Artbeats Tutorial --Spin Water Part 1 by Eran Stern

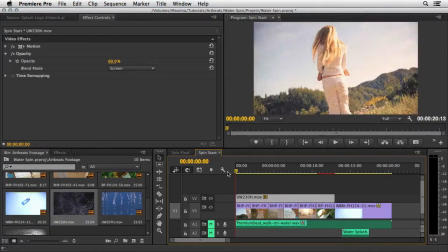(8:13)
It definitely helps to merge the clips. However, I think I'm going to add another clip to this party. This one is also from the same ultra slow motion water collection,
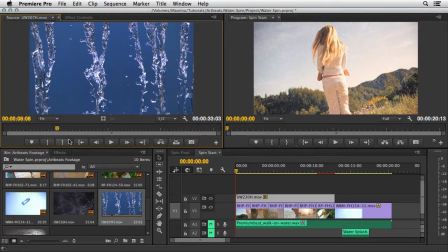(8:26)
and this is clip UW27. This shows us some kind of trickles of water pouring against the blue frame plate. So let's watch it for a few seconds. It is very relaxing.
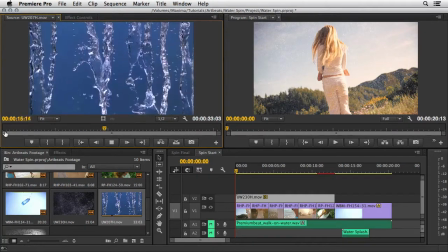(8:42)
And it's always interesting to look at water, fire, and artist in its work. Okay, back to reality. Let's repeat the same drill here.
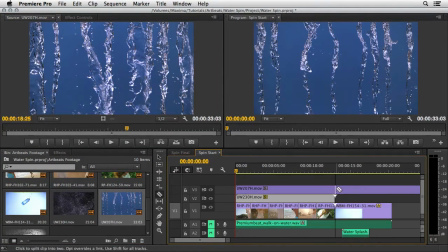(8:55)
I'm going to place it above the existing video and trim its end.
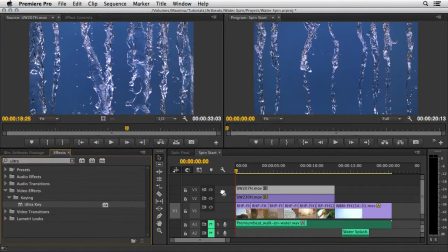(9:02)
Then I'm going to search for the ultra key effect, apply it to the clip, and key out the blue color.
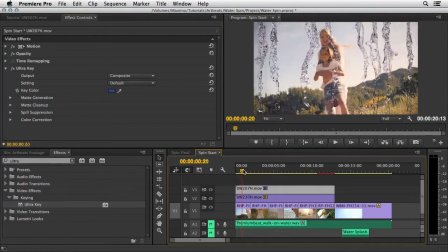(9:11)
Now, as a result, we are getting some pinkish leftovers from the original colors of the water in the clip. I'm going to solve this by applying the fast color corrector effect
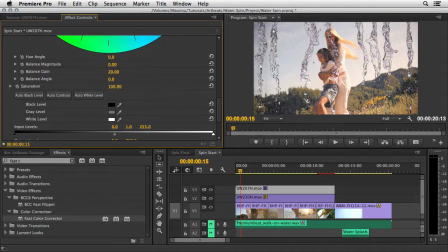(9:25)
and then reducing the saturation value to around 35%.
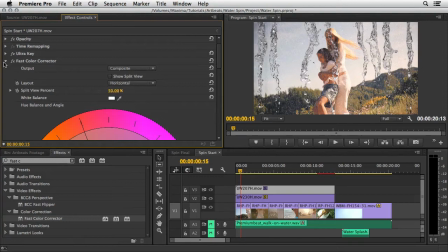(9:33)
The next step is optional, but I think it will contribute to the look and feel of the whole spot.
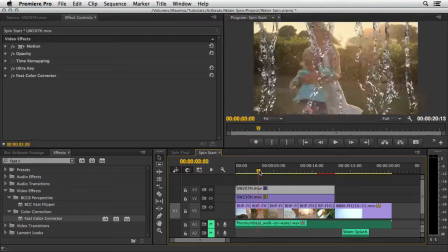(9:39)
So, my aim here is to create a feeling that the water
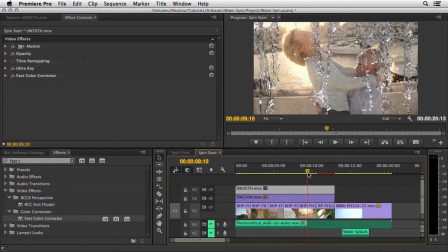(9:45)
are actually warping around the actors and not just pouring from above.
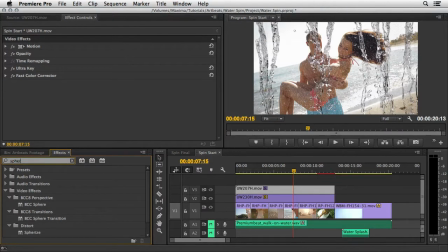(9:51)
For that, I'm going to search for the sphericize effect And then I'm going to apply it as well. Here, I'll set the radius value to 1000 and then change the center of sphere to be higher on the frame,
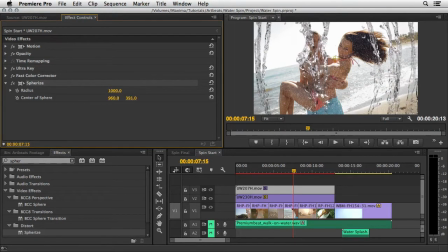(10:08)
only on the Y axis. Great. Now let's check it in action.
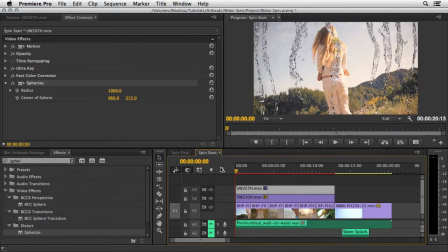(10:15)
And I'm going to play it from the start, of course.
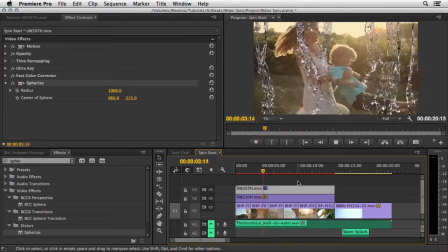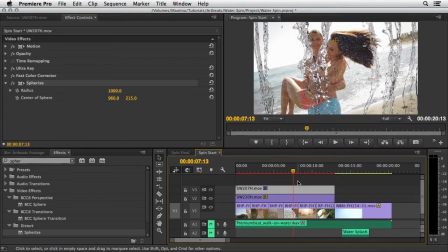(10:27)
Now I see that I'm not getting a real-time playback here. Of course, you can tell it by just looking at the red line on top of the timeline. So I'm going to reduce my quality to half, which should suffice in this case.
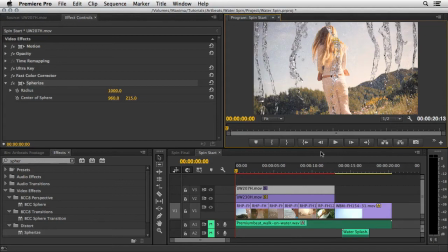(10:44)
And let's play it once again to see the whole composite.
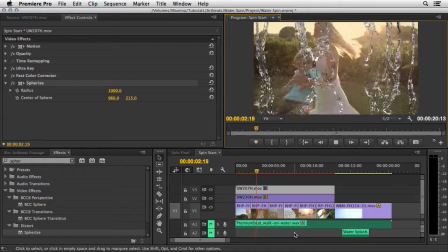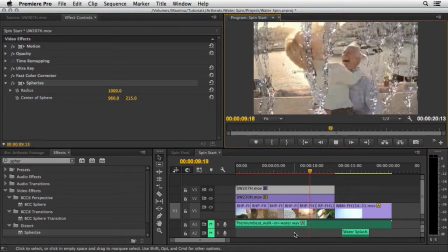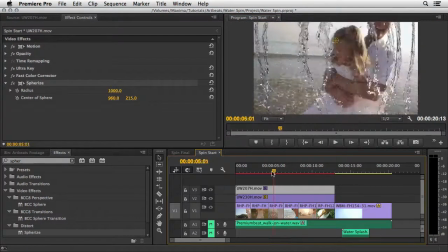(11:01)
Okay, we're almost done, and now I want to add an overall color treatment to all of the clips,
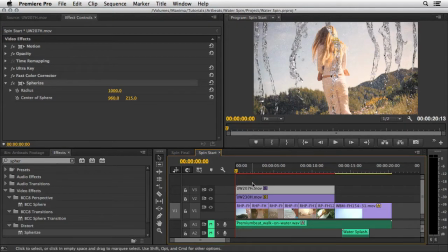(11:08)
just to make them more constant and in the neighborhood of the last shot, and also to match the colors of the logo itself. For that, I'll return to the project panel and create a color matte layer.
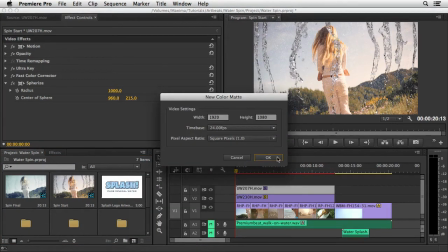(11:23)
Now, I happen to know the values for this layer that I want to ingest.
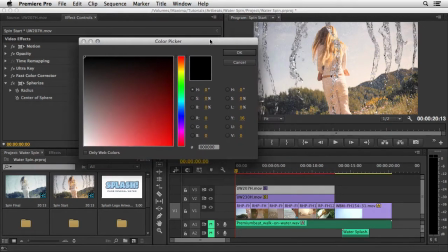(11:29)
It will be a kind of blue, so I'm going to plug them in the RGB value.
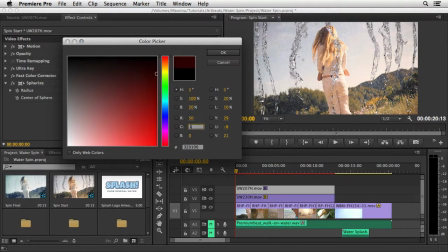(11:34)
So 50 for the red, 120 for the green, and 170 for the blue.
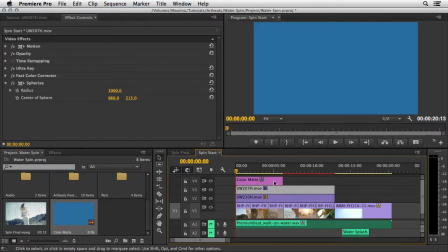(11:44)
Next, I'll drag this color matte to the timeline and generate a new video layer above everything that I already have. Now, this time I want to cover all of the clips, so I'm going to trim it here at the end.
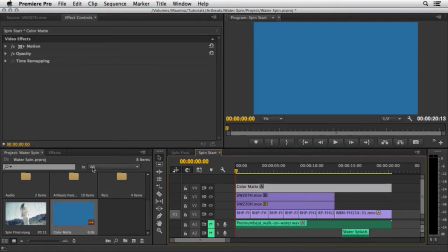(12:01)
Then I'll select it and open up the effect controls,
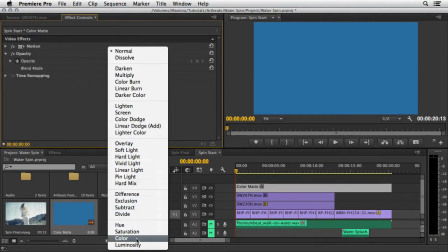(12:05)
and I'm going to set the blend mode to color and the opacity to 40%.
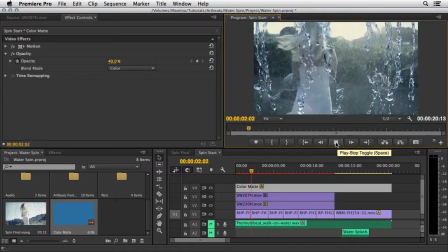(12:13)
Now it looks too blue to my taste, and I want to bring back some of the skin tones.
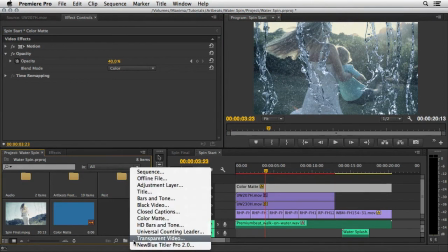(12:20)
So I'll create another new layer.